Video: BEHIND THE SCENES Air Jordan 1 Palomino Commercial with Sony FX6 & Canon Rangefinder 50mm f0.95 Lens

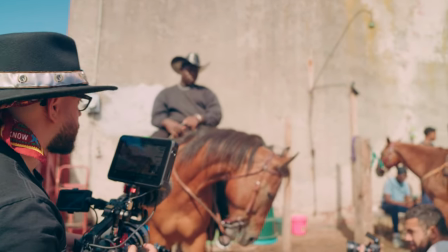Or do you want to spend more of that money towards the overall creative vision which is like you need a stylist do you need to buy more props
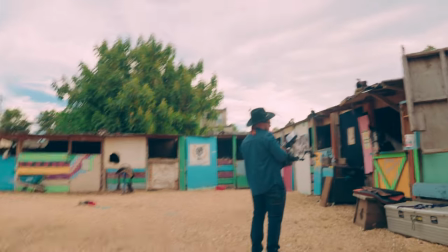do you need to rent a certain location do you need to get horses think about where can your money go the furthest to really bring your vision to life and not just focus on the cameras and the lenses and if you can afford a little bit go with some nice lenses like I mentioned earlier I had 24 hours to deliver this final project from shooting on a Thursday morning to delivering on a Friday morning with revisions included in the edit so I had a very tight window to deliver this final project so I knew immediately in my pre-production I needed to be able to tell a very interesting story in a very simple manner and one of the easiest ways to do that is breaking down the story in a
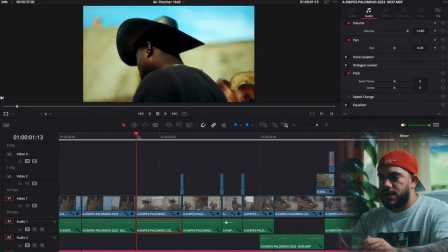linear format so when we start with scene one I thought about it right away when I visited the stables when I did my pre-production my scouting if I hadn't come out one of these rooms as you can see the blue on the wall it would give me a little bit of interest
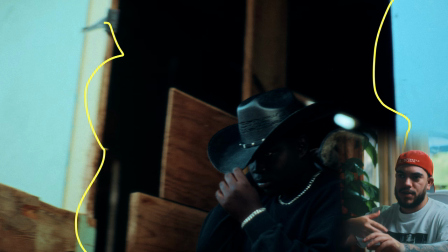in the frame I'll have some color contrast and when he would walk out it would just look like a really hard uh interesting image if he
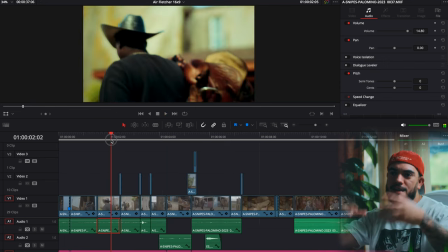hasn't sat on his back with a cowboy hat so that immediately uh it just sparked the rest of the story i knew i could go from a
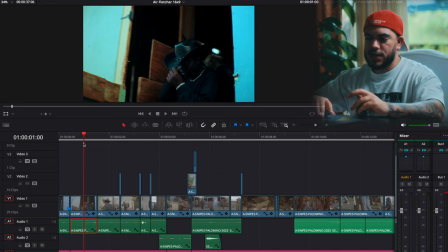to b uh pretty simply if i just started with something that simple and that allows me to move on to the other scenes which is he just walks
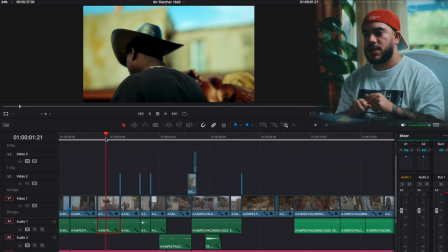towards where he ties up the horse every single day as a cowboy that's where they brush the horse that's where where they're putting the saddle
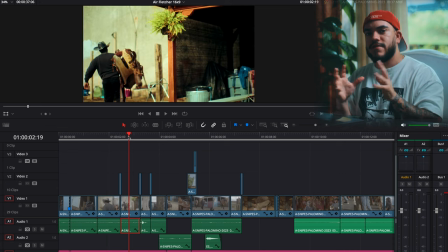on the horse. So that's now like the middle part of the story where he's now with his best friend, his horse.
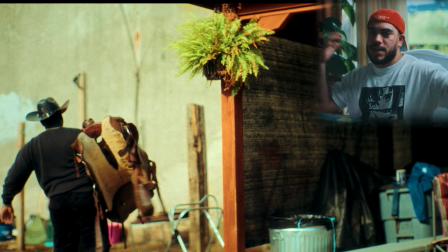He brings them down from the stable and he's getting them ready for their daily ride.
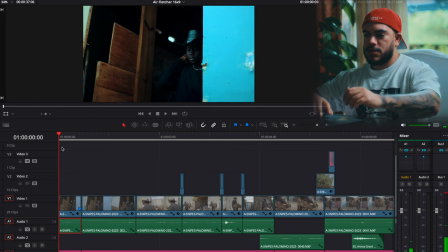So everything in this first scene, which includes him coming out of the stable, as you can see right here,
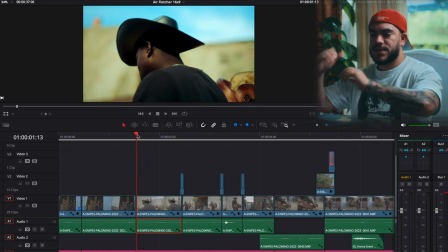I just added an extra frame where it's just, you see the back of the saddle and it just looks like a really great frame because of the lighting since he's backlit,
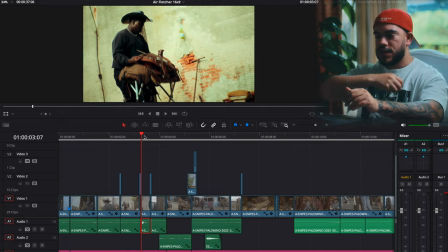but I'm filming from the front. and then just to add a little bit extra uh i just wanted a wider frame of that same scene him leading up to where they tie up the horses to add a little bit of extra hit to this to the edit i knew if he would just to place the saddle down really
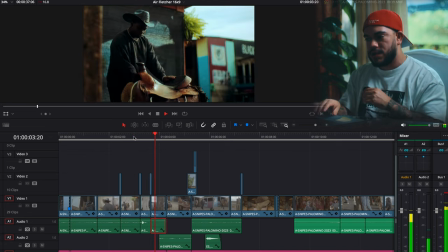hard i would be able to add some sound effects and that would be like a nice way to transition my frame um and my point of view to now face and forward think about that when you're doing your pre-production like how can you change the camera movement with edits in mind so I know if he brings that saddle down really hard with some sound effects under it boom I could just change the camera angle and it wouldn't feel so jarring
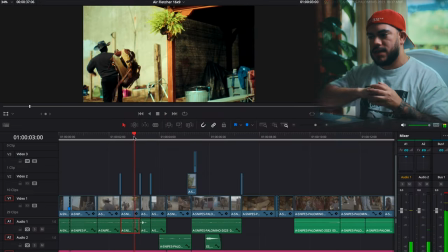or so uninteresting and now we are able to cut to the fact that he has this saddle he's brushing it so it really just
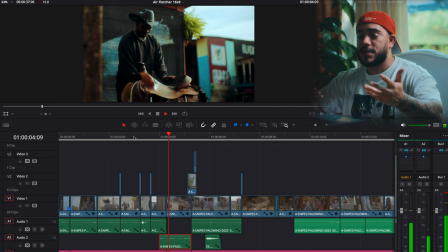created a more dynamic way of just literally just flipping the camera angle and again
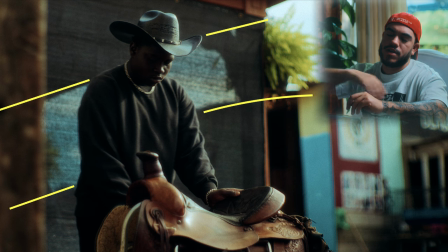I did my pre-production I scouted I knew where the sun was going to be so So if I placed them right there, I was going to have this beautiful cut of light. Obviously, if clouds appeared that day, I would be in a lot of trouble and this look would not look interesting at all. But the sun looked out for me. So you have like this nice cut right behind them.
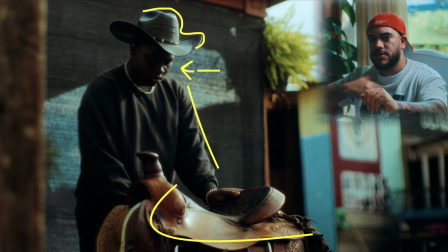But part of the sun still hits his cowboy hat and is giving a little bit of an edge and also on the saddle. So the sun really just showed out that day.